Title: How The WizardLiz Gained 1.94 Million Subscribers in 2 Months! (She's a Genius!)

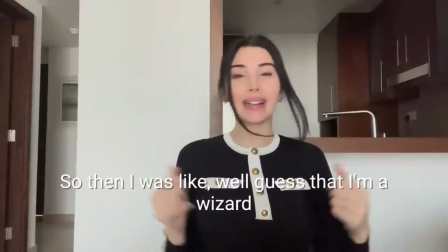[0:00] So then I was like, well, guess that I'm a wizard.
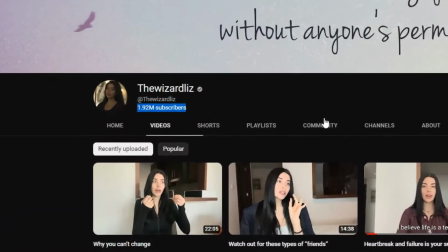[0:02]
The Wizardlist is a well-known YouTuber with 1.92 million subscribers and only 19 videos on her channel. She doesn't edit her videos much, she doesn't make any time notes other than taking it from her own video screenshots, she doesn't write descriptions, and she doesn't include any text in all of her videos. Aside from that, she doesn't have an upload schedule, but her channel has gained 1.92 million subscribers,
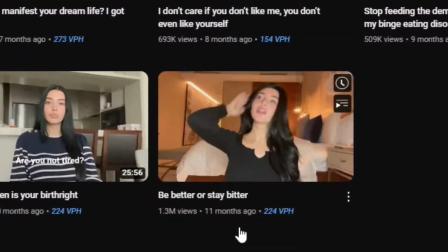[0:28]
and millions of views in just 11 months. Now, how is that even possible?
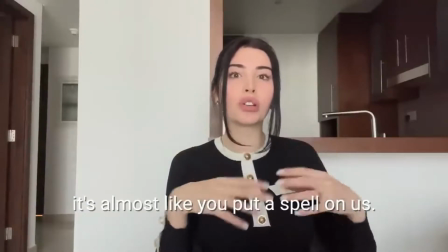[0:33] It's almost like you put a spell on us.
We have all heard that the first step to becoming a successful YouTuber is to perfect your title and thumbnail. When your title and thumbnail are attractive, people will click and watch your video. To have YouTube suggest your content to a larger audience, you must have a high retention and click-through rate. If people stay on YouTube and watch your content for a longer period of time, YouTube recognizes your channel as well-engaged. Your retention rate and click-through rate will skyrocket it, and this is how YouTube classified your content as viral,
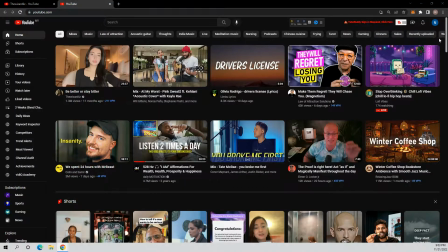[1:10]
popular, in high demand, and began to show your video to a larger community. But how did she accomplish this? We'll talk about it. I first became aware of her when YouTube suggested her video to me. She had about 400,000 subscribers at a time and within just two months, she had 1.92 million subscribers, which is insanely fast.
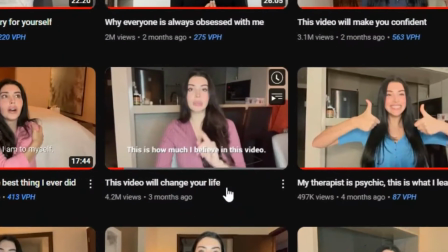[1:31]
This video with the title This Video Will Change Your Life contributed to her success and fame on YouTube. The title itself evokes curiosity, attention-grabbing, fear of missing out and desire, and it's simple to see and understand,
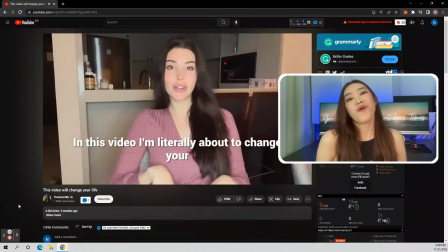[1:45]
such as how can a video change my life, and it makes people want to click immediately to find out what she's going to say.
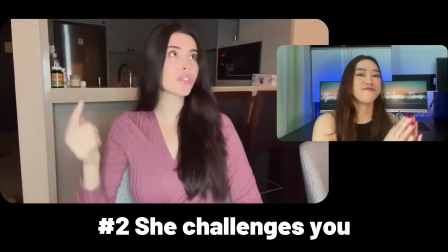[1:52]
She is so certain that if you do what she says in the video, you will see a positive change in your life.
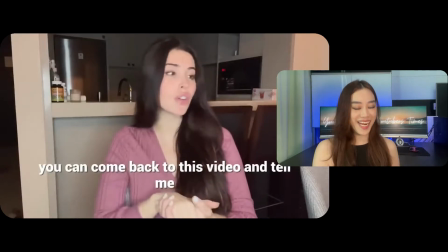[1:59]
And if you don't, she says you can return to her channel and tell her she's a fraud, she's a liar. Because she has complete faith in herself and her video will literally change your life. That's how she initially encourages her audience to watch her entire video, which then leads to a high retention rate.
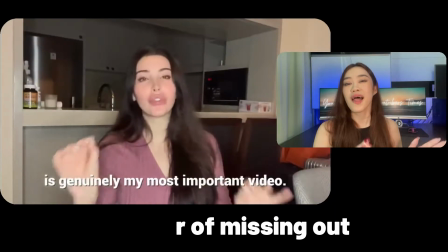[2:17]
She is genuinely telling you that this is her most important video. And that statement alone makes you not want to miss out on a great deal.
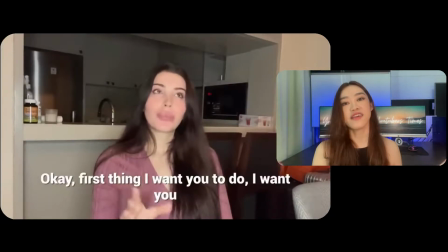[2:25]
Then she breaks down everything you need to do step by step. She then proceeds to tell you that she had hit rock bottom, was depressed, and had changed her life in just one year.
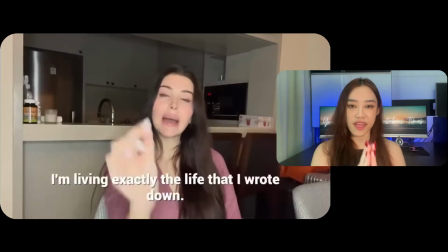[2:35]
She includes a time frame of one year here to show you that if you want to change your life, you can do it in just one year. She supports her statement by giving you her real-life experience so that you can relate and to continue watching.
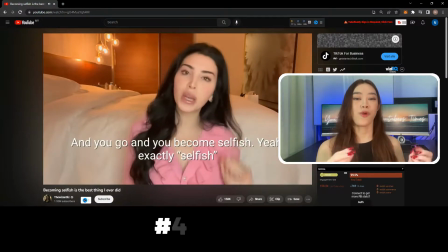[2:49]
The next upload she says becoming selfish is the best thing I ever did, which made us wonder how being selfish could be a good thing.
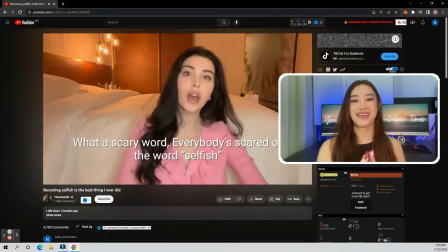[2:57]
And once again, we can't help but click on it because we are really so curious now. Why being selfish is good for us? Then in her upcoming upload, she said, why is it that everyone is always obsessed with me? To demonstrate her confidence and how she can assist you in allowing others to be obsessed with you as well.
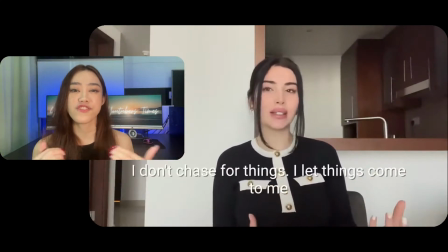[3:15]
That's how powerful her words are. She lets you know that she deserves only the best that life has to offer her, and her magnetism grows. So can yours. She literally say I'll show you how, but make sure you pay attention. From the stories that she told in her video, she makes it unpredictable. Like, how can a goddess like her go through a life of abuse? And she's a genius when she starts using the storytelling method because people love to hear stories, especially if it's a real life experience.
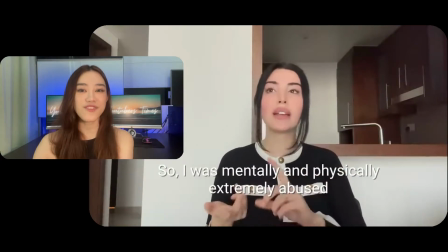[3:46]
She captivated the audience by telling them her true life story, which is exactly what people want to hear. As she said that people are always obsessed with her, people are most certainly curious to know more about her and her life. Liz has her own unique way of making her video as simple as possible.